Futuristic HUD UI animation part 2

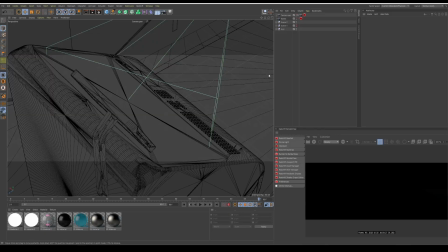(7:56)
here we are inside the project and this is our setup i like to put
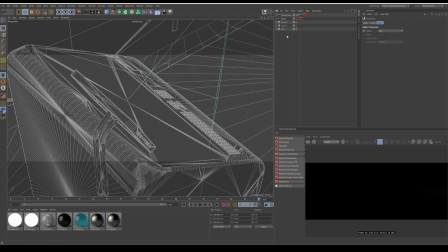(8:01)
everything that is about the scene alone in a separate null and
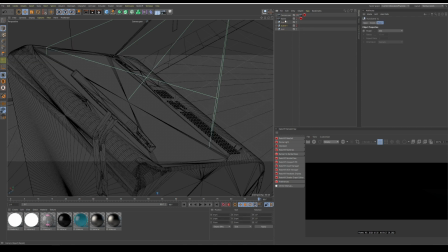(8:06)
i like to put all my lights and cameras outside of those scenes and they are grouped according to what view i'm looking for so for example you
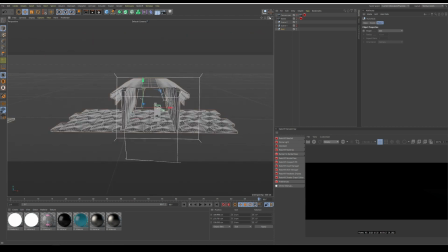(8:15)
can see here that i have my scene where everything is posed let me show you here is me using the exact same technique of instances when it comes to all
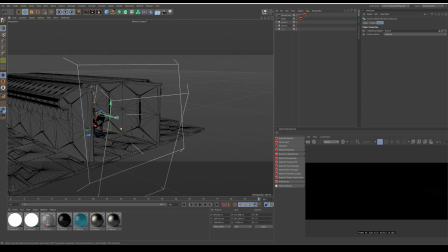(8:23)
this again so you can see a lot of instances and then i placed my machine or my device inside there.
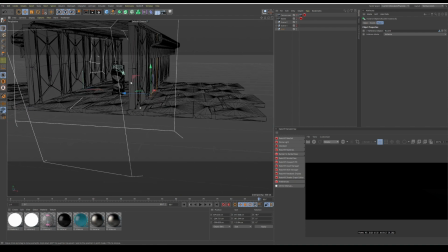(8:32)
Now then I use the three-point light technique. As you can see there is a light in front and there are two lights.
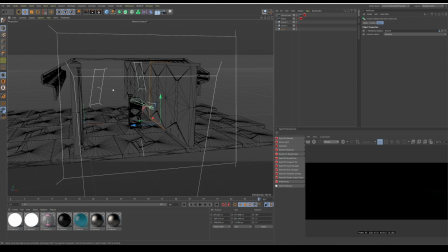(8:40)
These lights are being used more of a helper rather than the original main light because if we
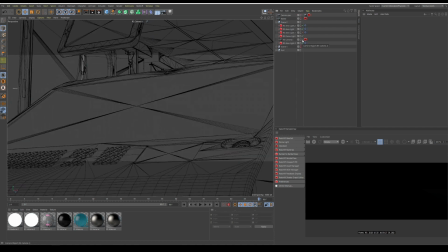(8:48)
go for example into the second shot which is this one you can see that I already have my dome lights. So if we turn this on you'll be able to see that i have set up the mood for this already and the way i did this if we lock this in here
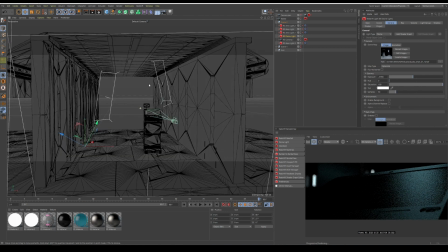(9:05)
so the way i set up my scene is very specific to this very exact camera angle so i placed this light in a way where i can only see them in this camera scene because this is not a movie this is just me
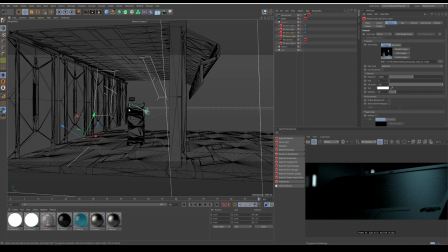(9:20)
presenting my ui animation so instead of me just trying to make this realistic as possible No, I'll just have to cater to what kind of mood I'm looking for. Again, as you can see here, I set up these certain lights.
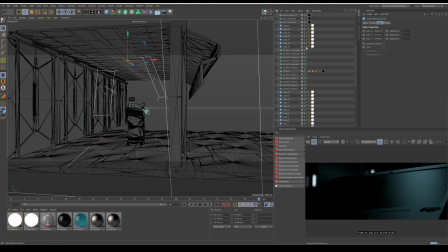(9:35)
And these lights were made just so that it casts a little bit of light on that device. And it looks like it's actually in a certain room that is futuristic and that is clean and all the good stuff. Now, these lights right here that we can see here,
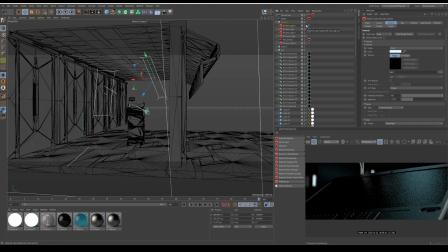(9:51)
these lights are more of a helper to showcase how good and how bright is this whole room. And what I would try to say is like, this is like a pharmacy. This is like this kind of delivery services like we see in that trending.
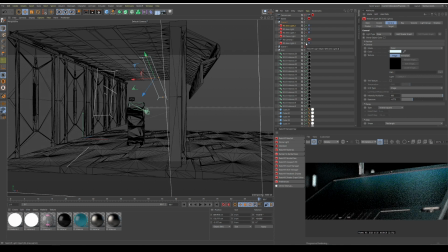(10:07)
It's not too much light, but it's just enough just so that you can see this and you can not have this bright light coming from the device that can hurt your eye. as a delivery guy or as a astronaut or future human being in mars and then we have our main
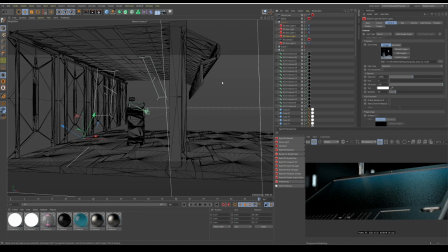(10:25)
dome light which just acts as a environment again light helper and now if we try to zoom in if we try to
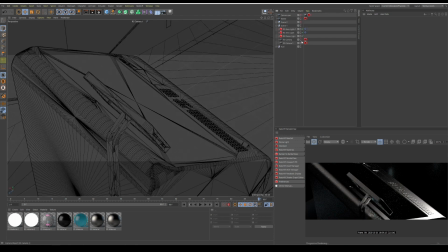(10:33)
stop this and go into scene number two if we just try to hide all this you'll see that i have a whole different setup so for this one what i did was i placed this light right here as you can see on the render i place them exactly there just so that they can fit this
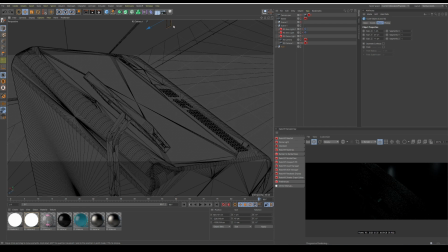(10:51)
style frame i don't need this to be functional i just need it to help me create this style frame that's all and that's one thing that you should always keep up when you're working with vfx and cgi is that if this is just a particular shot what you need these kind of for example leaf
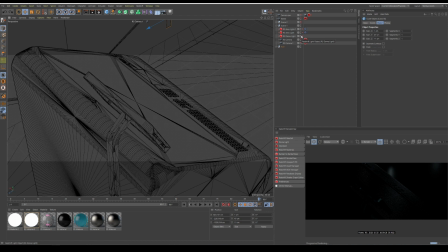(11:06)
tree or light you don't need to create the whole tree you don't need to create exactly what is holding the light you just have to create that thing that fake view and so you can see here is I have first my dome light which is giving me a little bit of the environment and
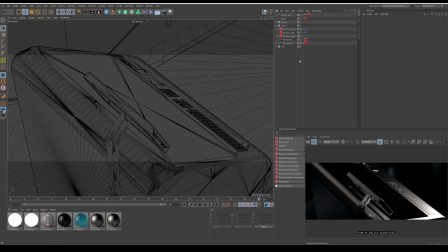(11:23)
I use two area lights just to light this up just enough so that I can give the extra mood and for this particular scene while you can see that there is a bright area here it's for only one purpose and that is because I always wanted to practice having light with dust.
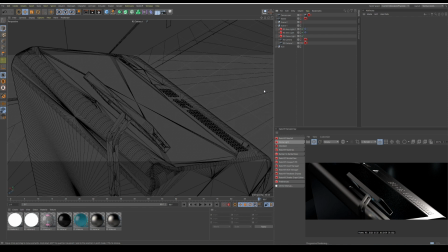(11:42)
So I took this opportunity to practice dust compositing on style frames. So I made a lot of light just so that I can practice doing dusts. Another thing why I like this particular shot is because I wanted to showcase how we can use
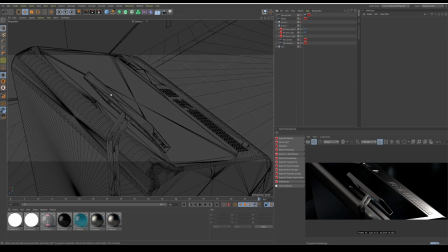(11:57)
AOV or passes so that we can solve compositing issues that I'm going to show you later.